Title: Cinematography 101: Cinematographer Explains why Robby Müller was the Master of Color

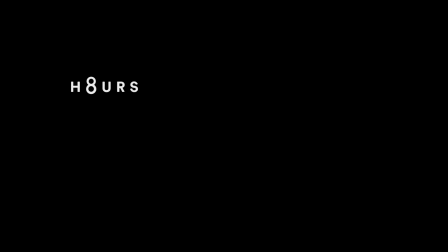0s
My name is Piero Bass.
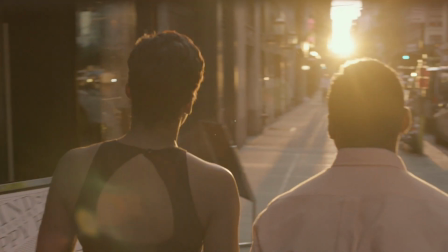1s
I'm a cinematographer from Italy but based in New York and I'm the chair of the cinematography program at New York Film Academy in New York campus.
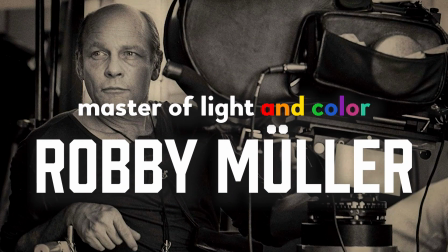12s
I think Robbie had always an incredible attention to the color,
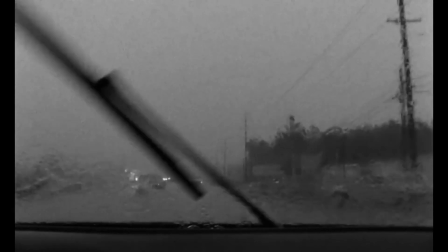16s
which is interesting because he also loved incredibly black and white and I feel some of his best movie are actually in black and white and I feel
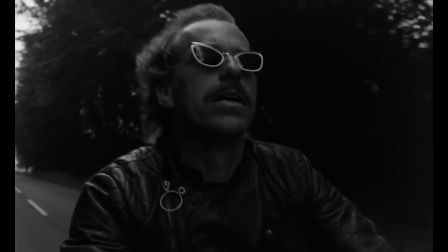23s
like he was finding in the black and white even more realistic way to film than
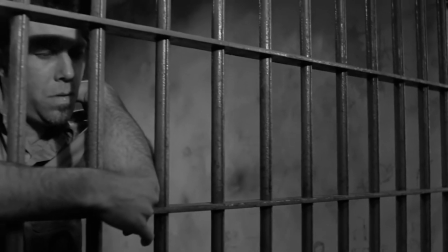29s
with color. I think in talking about done by Lowe, he mentioned that luckily the film was in black and white because this way we're able to take away every distracting
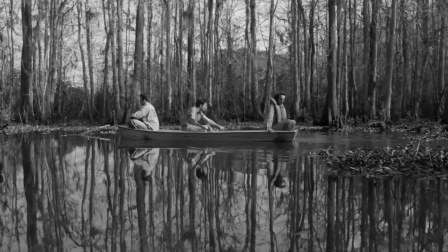37s
element and make the audience focus the attention only on the characters and on their stories.
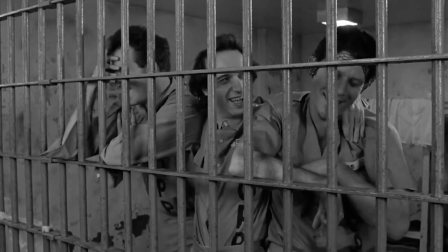43s We are a good dancer. My friends.
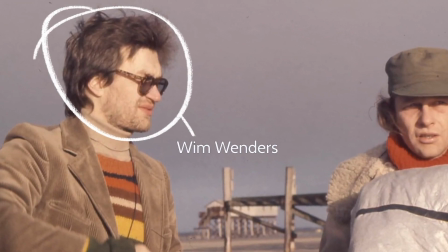50s
Vanders, which not by chance has been one of the major collaborators with Robbie Mueller,
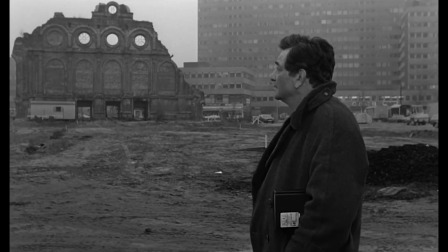55s
also thought black and white was more realistic than color. when he shoots Wings of Desire.
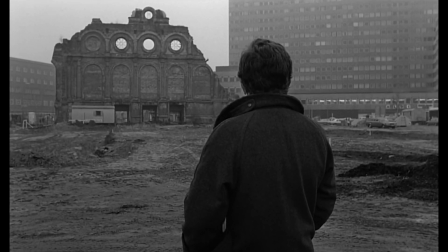60s This must be the station they told me about with the funny name,
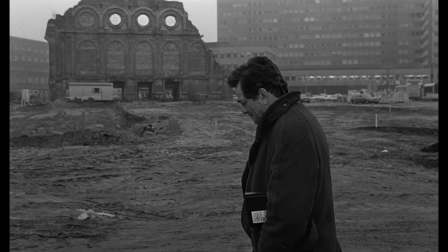66s not the station where the train stopped, but the station where the station stopped.
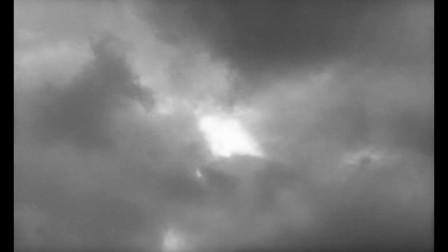76s
Wings of Desire, the road, the trilogy, they're all in black and white because it feels black and white is almost more real than the color.
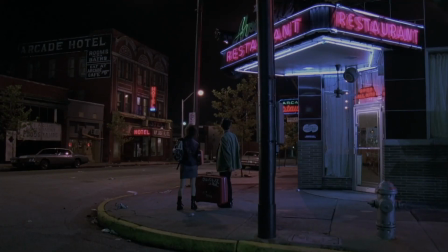84s
But nonetheless, Robbie, I feel, is a master of color because it's, again, for him,
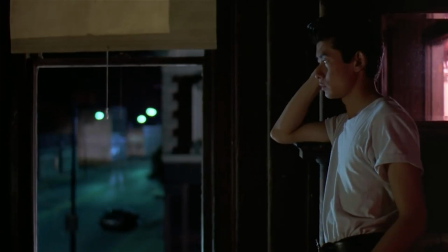89s
color is not just lighting the space and making sure that you see what the space is,
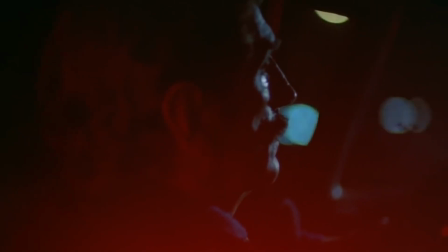95s
but it's to find the precise color scheme that tells something to the story.
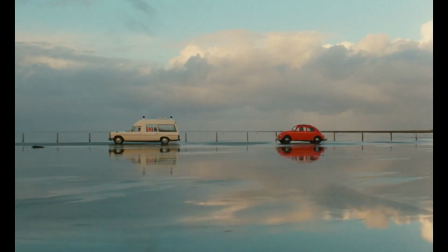100s
So I'm thinking, for example, The American Friend. There is a constant presence of red element in the entire film, like the opening sequence.
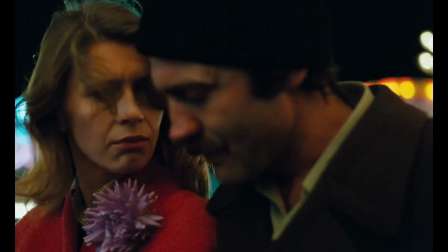109s
There are many cases where the red is present every time the main character is not alone or is involved with other people, the family in the house,
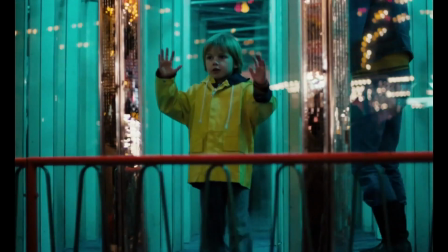118s
the wife, the child. There is always this red element here and there.
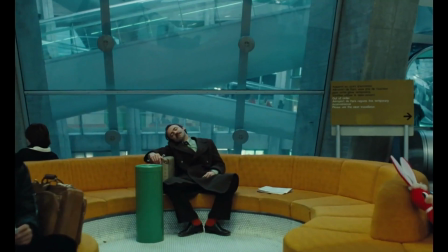124s
And when he's alone and he has to face his solitude and dealing with his choices,
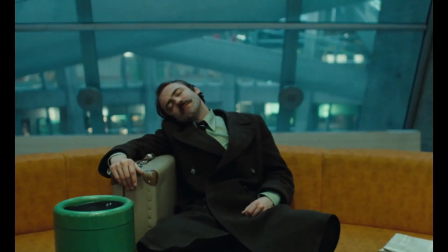129s
which are obviously completely separated from what the family is thinking that he's doing, red disappears.
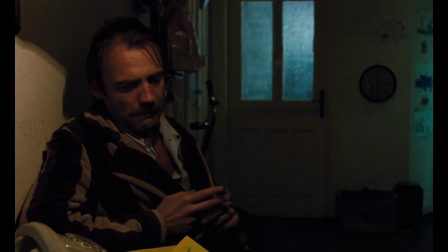134s
There's no more red cars, there's no more red colors, there's no more red shirts. Suddenly it becomes everything very greenish.
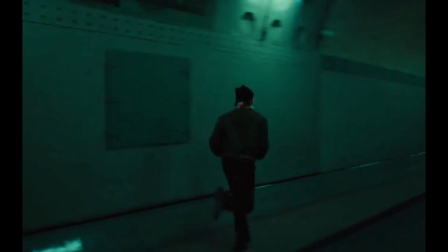142s
There is a run in a tunnel that is done with this natural light that are the light that are really in the tunnel, which is very green.
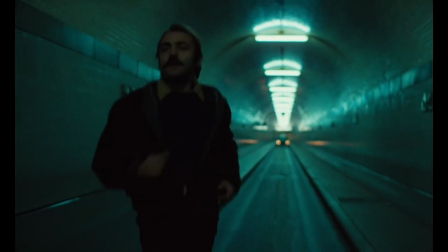149s
And it comes after a moment where it went through a very emotional revelation.
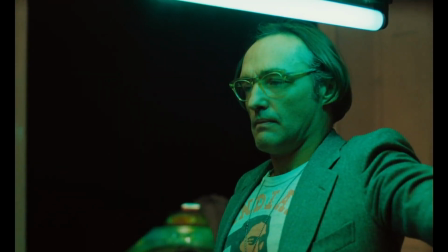154s
And I feel that color in Robbie was motivated to try to give the idea of the emotional state that the character was living at that moment.
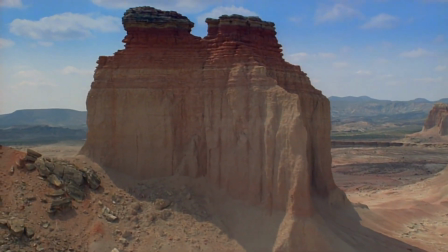160s
And in Paris, Texas, even more. If you look at Paris, Texas, there is a constant scheme that is the color of America, red, white, and blue.
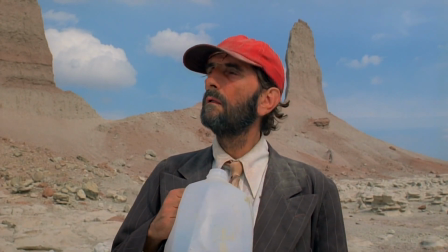169s
It's at the beginning, the red hat that he has, the blue sky. There is the white eagle.
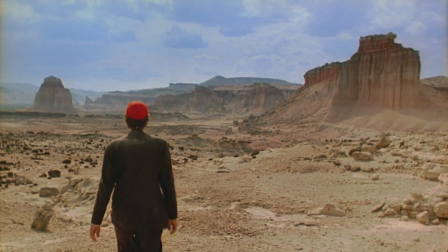174s
Then there's the brightness of the desert. And then he arrives home. The home has a red curtain.
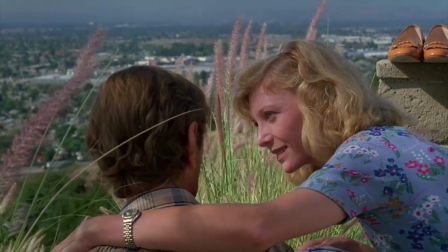180s
The wife wear a blue dress with red and white flowers. I mean, there is a constant reference to the color of the American flag and the United States,
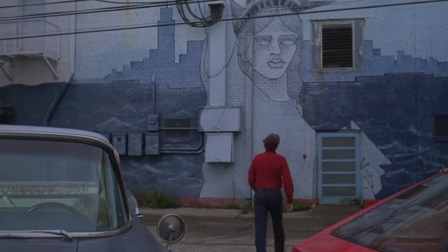190s
which in some way represent probably the dream, the American dream that Travis renounced, running away and basically wandering around.
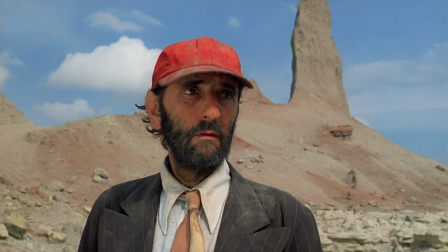198s
And now that he's coming back to somehow reclaim it, this color starts to rip up into reality.
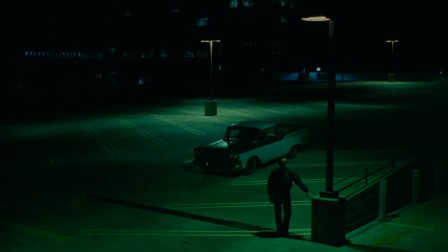205s
But then you also have the green, this fluorescent lighting not controlled,
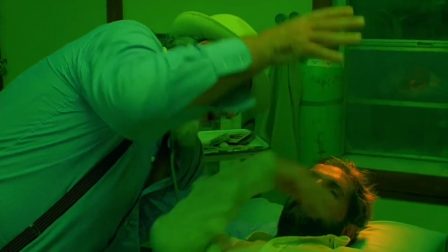209s
that he has in the doctor's office that you see when he's with the child, and they're going to find the mother, and there is the dinosaurs,
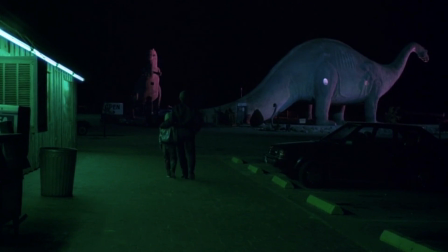217s
and they are walking next to this building that is flooded by fluorescent lighting, and they're very green.
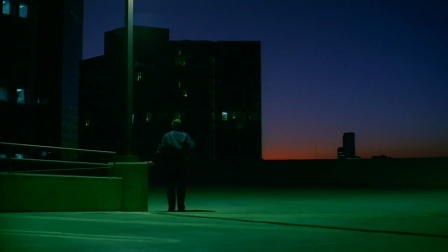The color is not by chance.
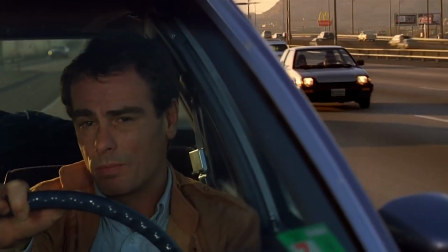230s
It feels like very much every single shot was designed to achieve a specific goal,
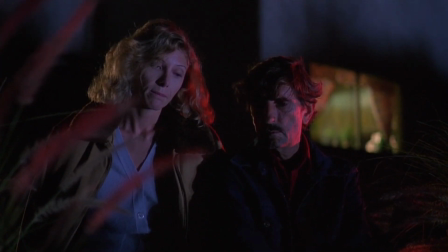237s
again not to light the space,
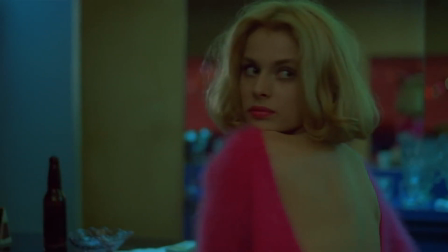239s
but to deliver an understanding on how the character is feeling in that moment through the color of the space.